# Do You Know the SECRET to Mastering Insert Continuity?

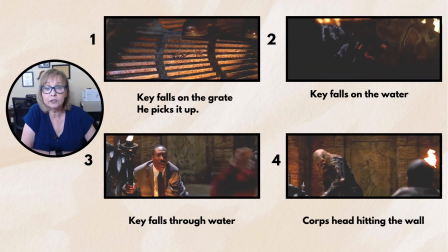All right, so if you notice, when it falls on the grate, it's a little bit wider,
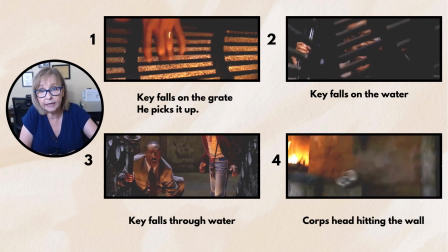and then he kind of pushed in a little bit for him picking it up, because you want to make a note that it's falling through the grate,
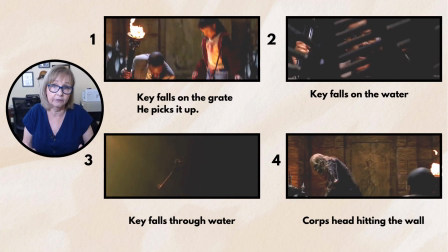and maybe in that wider shot they may not have caught that, but when they're actually doing that shot of
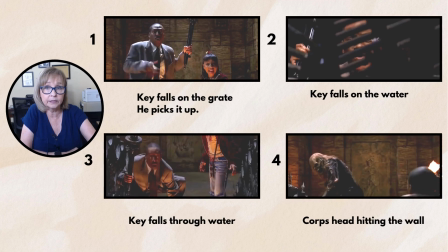the key falling on the grate, that's one shot. And then the director probably said, you know what, let's push in a little bit, because I want to make sure that we get it going through the grate.
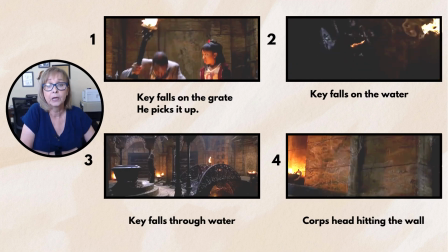So that's actually two shots. Okay, so we have that one.
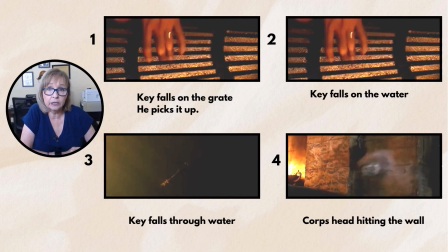And another thing I want to make note here is that look at how he's holding the torch.
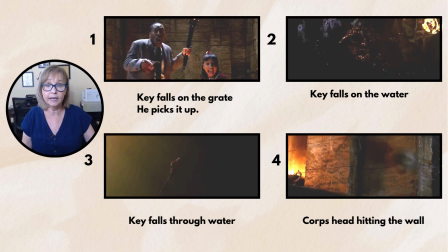He's holding the torch in the left hand, and he has the key in the right hand.
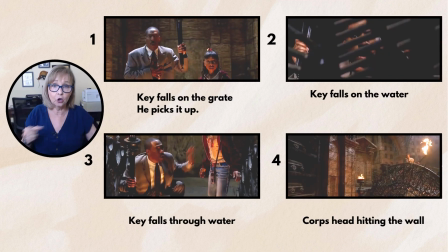Now he drops the key from the right hand, and then he switches the torch over, and then he goes in with his left hand to pick up the key. Okay, that's really important, because you may think, oh, he's got the torch in the left hand, and then you think, oh, well, we're going to do the insert.
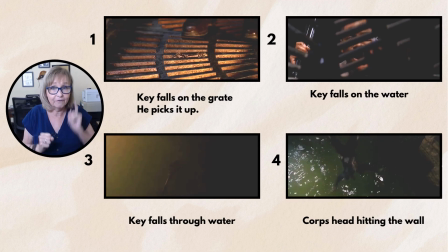He must have picked it up with the right hand. No, at the very last minute, he switched it, and he picked it up with his left hand.
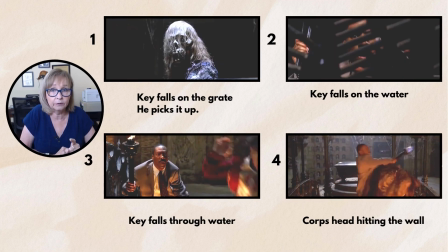So those are the moments that you have to really make a note of, because you know that they're going to do an insert of the key falling on the ground.
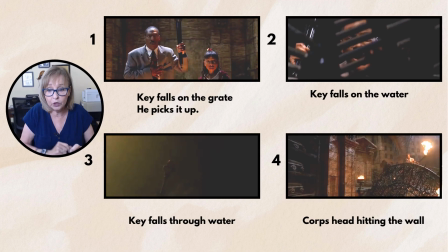So right at that moment, you have to know which hand did he actually use to pick up that key.
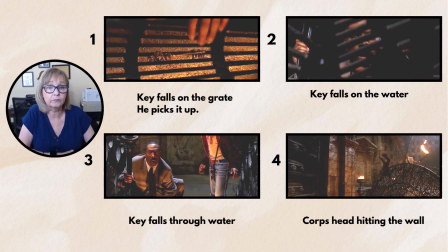All right, so that's really important. Okay, so let's look at number 2. Now, number 2 is the key falls on the water.
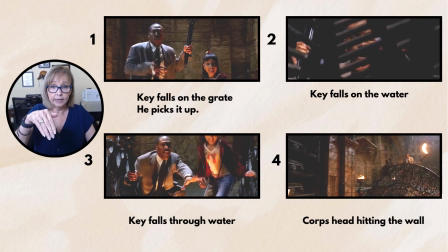Okay, so that you have the key falls on the grate, and then it falls through the grate, and now it's falling on the water.
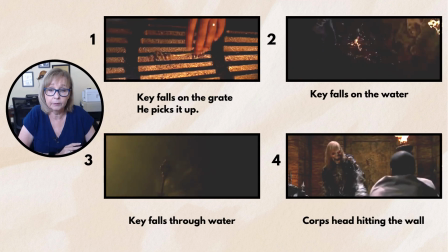So that's another shot. Then we have in number 3, the key falls through the water.
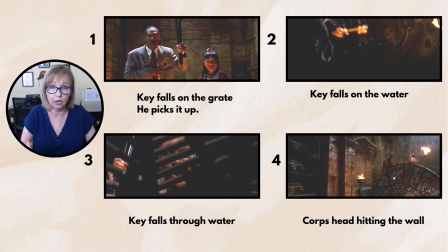Okay, so that's a whole separate other shot. Now, when you shoot that shot, you're not going to shoot that until you actually shoot the scene,
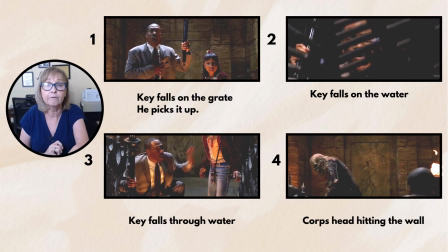the shot where the girl actually picks it up from the water, because the camera's already going to be in the water.
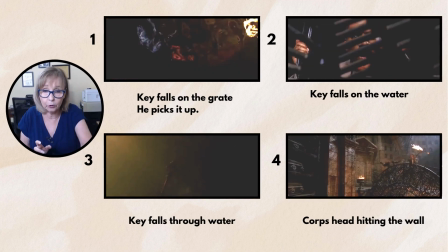So you want to make sure that when they go to shoot that her grabbing the key, you want to make sure that they catch the key falling through the water,
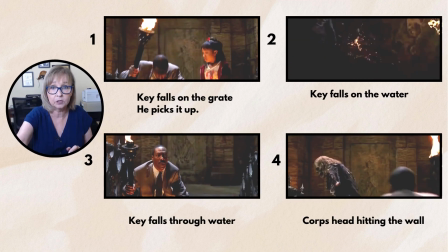so you could put it here in this part of the scene of it actually falling through the water.
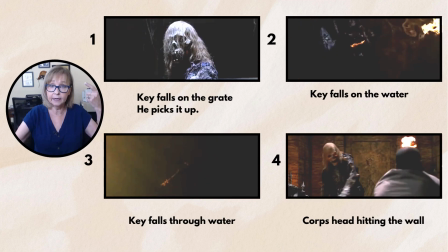So again, you want to think ahead of, okay, what happened before this?
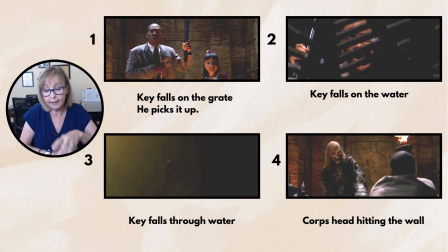Okay, we want to get it falling through the water, and then we want her picking it up as well.
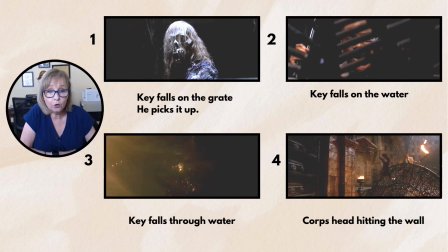So that's number 3. And then, of course, we have number 4, where the corpse head is hitting the wall.
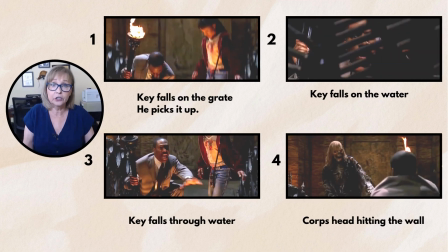Now, you see in this shot, you have a wider shot where he's hitting the corpse over the head,
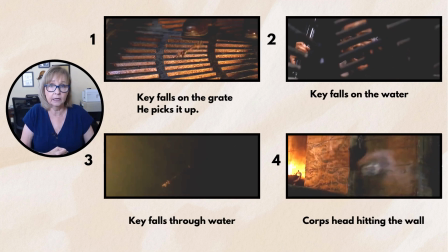and then the director wants to get an impact shot of the head actually hitting the wall.
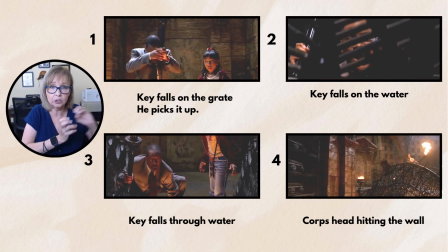So that would be considered an insert, because we want to make sure we get an insert of it hitting the wall,
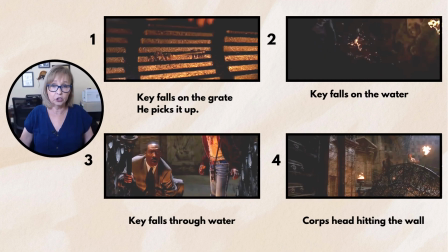and then because we're going to go back to the wide shot of him,
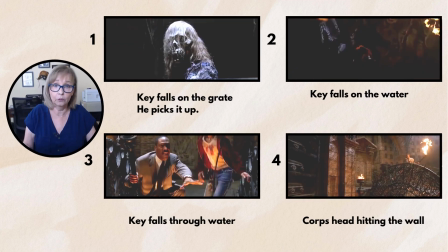finishing up, throwing him over the wall to falling in the water.
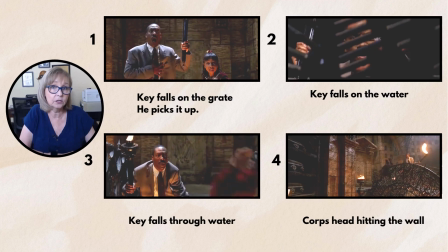Okay, so that's 4. So let's look at the other inserts that we have in this series.
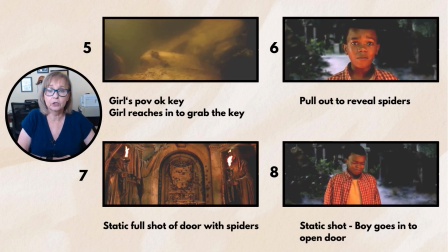Okay, so the next one we have is number 5, which is the girl's POV of the key in the water.
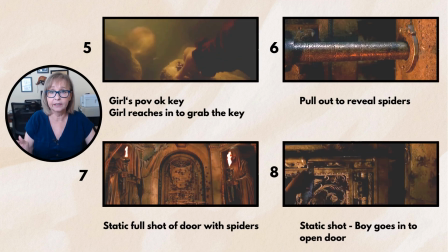Okay, so remember when I said that when they go to shoot this particular shot,
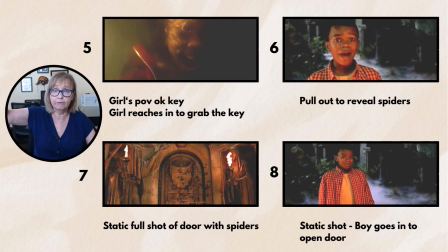you want to make sure that they're getting the key falling through the water, so that we can put it
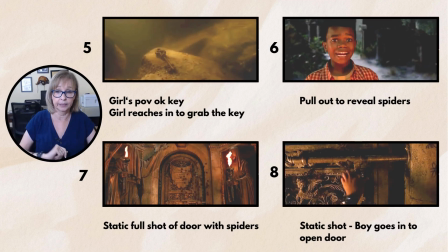in that earlier shot, right? And then of course they're good.
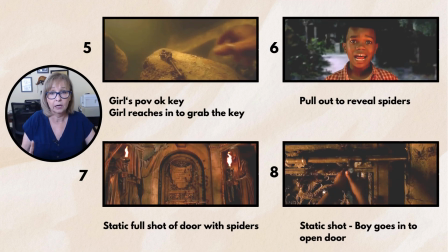So this is actually 2 shots. They split it up, so they have one shot.
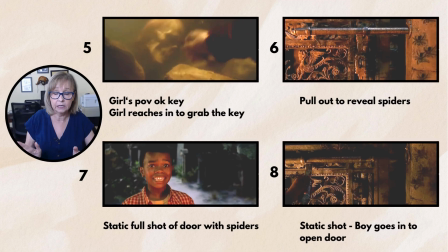It's the girl's POV of the key. So you want to make sure that if they're getting a POV,
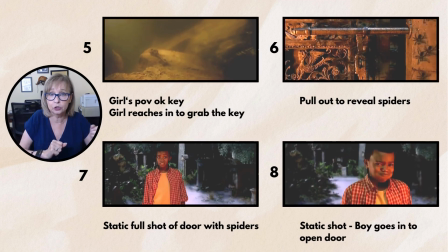that they have enough footage there to cut back to her and then cut back to the key.
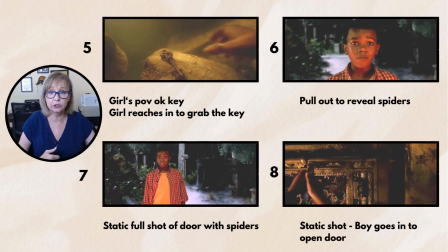All right. So if somebody's doing a POV, they'll say, "Oh, we'll get the POV at the beginning of that shot."